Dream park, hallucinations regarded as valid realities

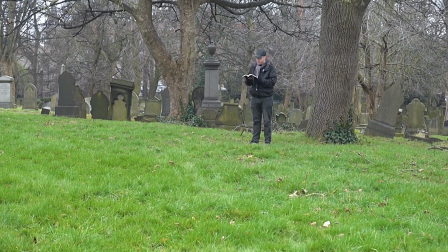(4:16)
Repetition of scenes had a positive impact. Repetitions highlight a statement or moment and focus the viewer upon that aspect. The intention to incorporate trance elements was successful in this regard.
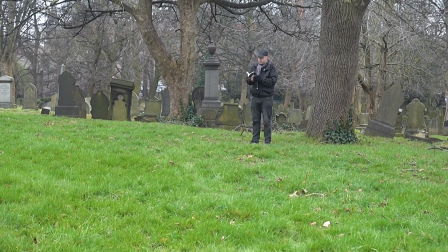(4:34)
The end sequence in the initial edit of Ghost was shorter, and it was decided to lengthen this in order to effect more absorption in the work.
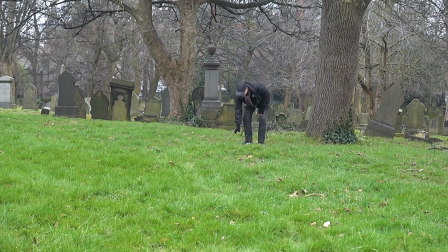(4:47)
The calm that trance states produce is effective for inducing a state of deep absorption and lessens the effect of external distractions. Reference: Ullin et al. 2010.
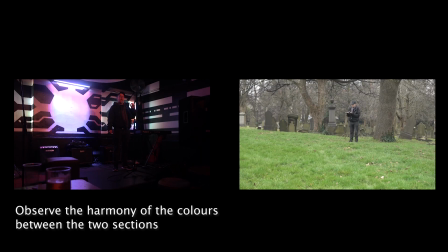(5:07)
It was thought to be desirable to not add alternate clips of me throwing the book into the film, as the lighting of the original sequence interacted well with the chromatic range of the Heckle scene.
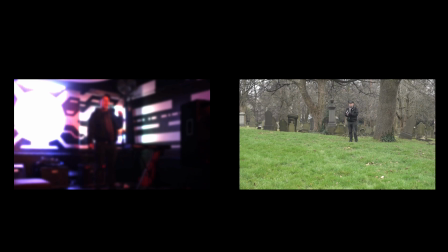(5:26)
A predominance of purple, black, and white affect a moment of intensity. The poet persists with the performance and commits to the poem's passion.
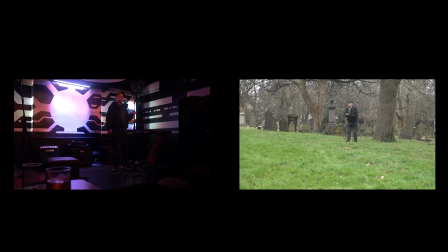(5:40)
The transition to the graveyard changes the tone to what is predominantly perceived as grey.
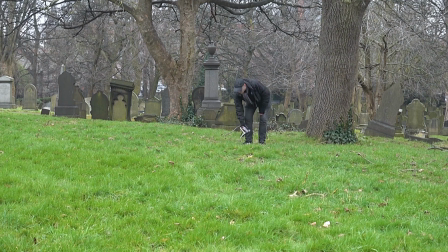(5:48)
The book becomes a key focus of the moment. The intention of the book is to represent the depth that can be accessed through trance and the mind's natural healing processes.
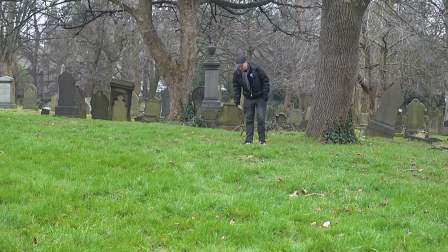(6:05)
The meaning of the book is not expected to be inferred by the viewer. Derek Yarman's The Last of England uses trance-like rhythms and changes of colour throughout.
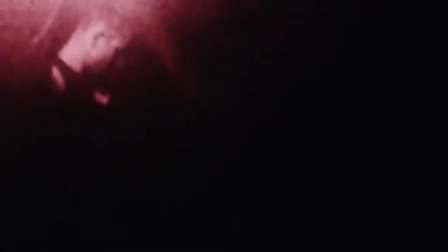(6:24)
Disturbing imagery is rendered less harsh by this editing technique.
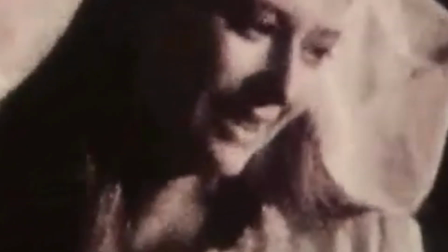(6:30)
Reference McCarthy, 2012.
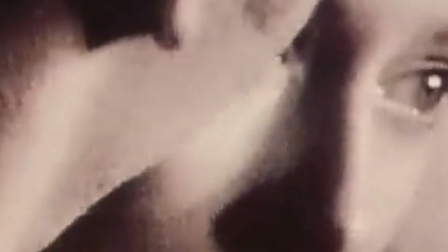(6:34)
The alterations in pacing and speed of video are something that will be explored
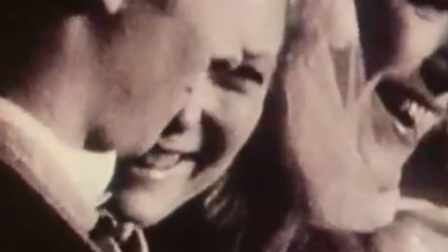(6:41)
further for the purposes of presenting altered states or psychosis.
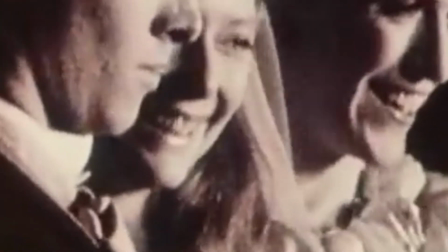(6:49)
The chaotic editing is a little demanding to focus upon in a film of this length.
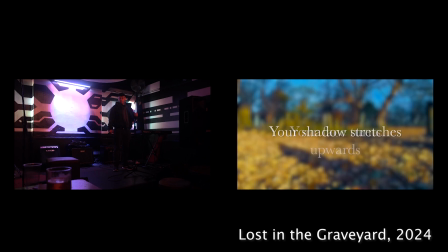(6:57)
I think that in Ghost I have succeeded in blending surreal moments with conventional footage. The removal of titles has definitely enhanced the focus upon the visual elements.
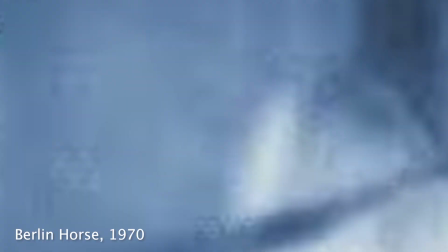(7:13)
Berlin Horse, 1970, is notable for its repetitive rhythms and use of colour
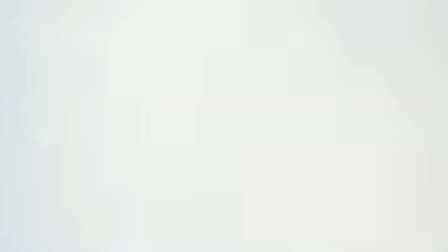(7:20)
variation to create an immersive sensory experience. Lawrence, 2005.
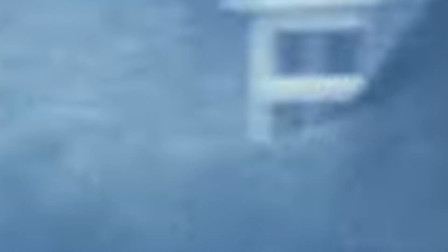(7:29)
The video is effective at maintaining interest with a minimal amount of structure.
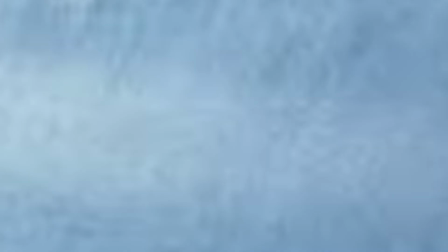(7:37)
Legrice's intention with the repetition is to draw the viewer's attention to the
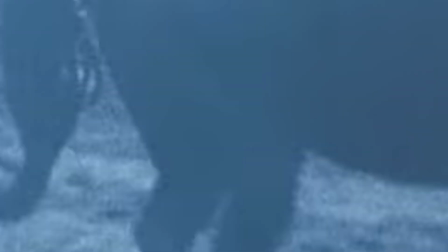(7:43)
materiality of the film through the use of loops.
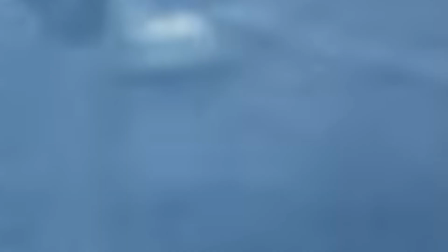(7:47)
Viewing the video, one is absorbed by the degraded imagery, and the attention is held upon its condition.
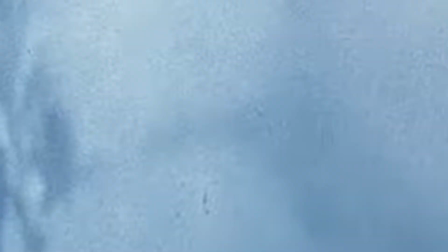(7:56)
The use of degraded imagery is creative, and the viewer is intrigued by the spectral quality of the image.
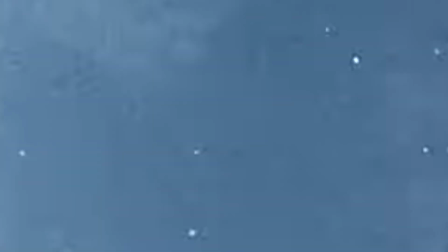(8:06)
It is interesting how Legrice creates fascination with simple images so easily.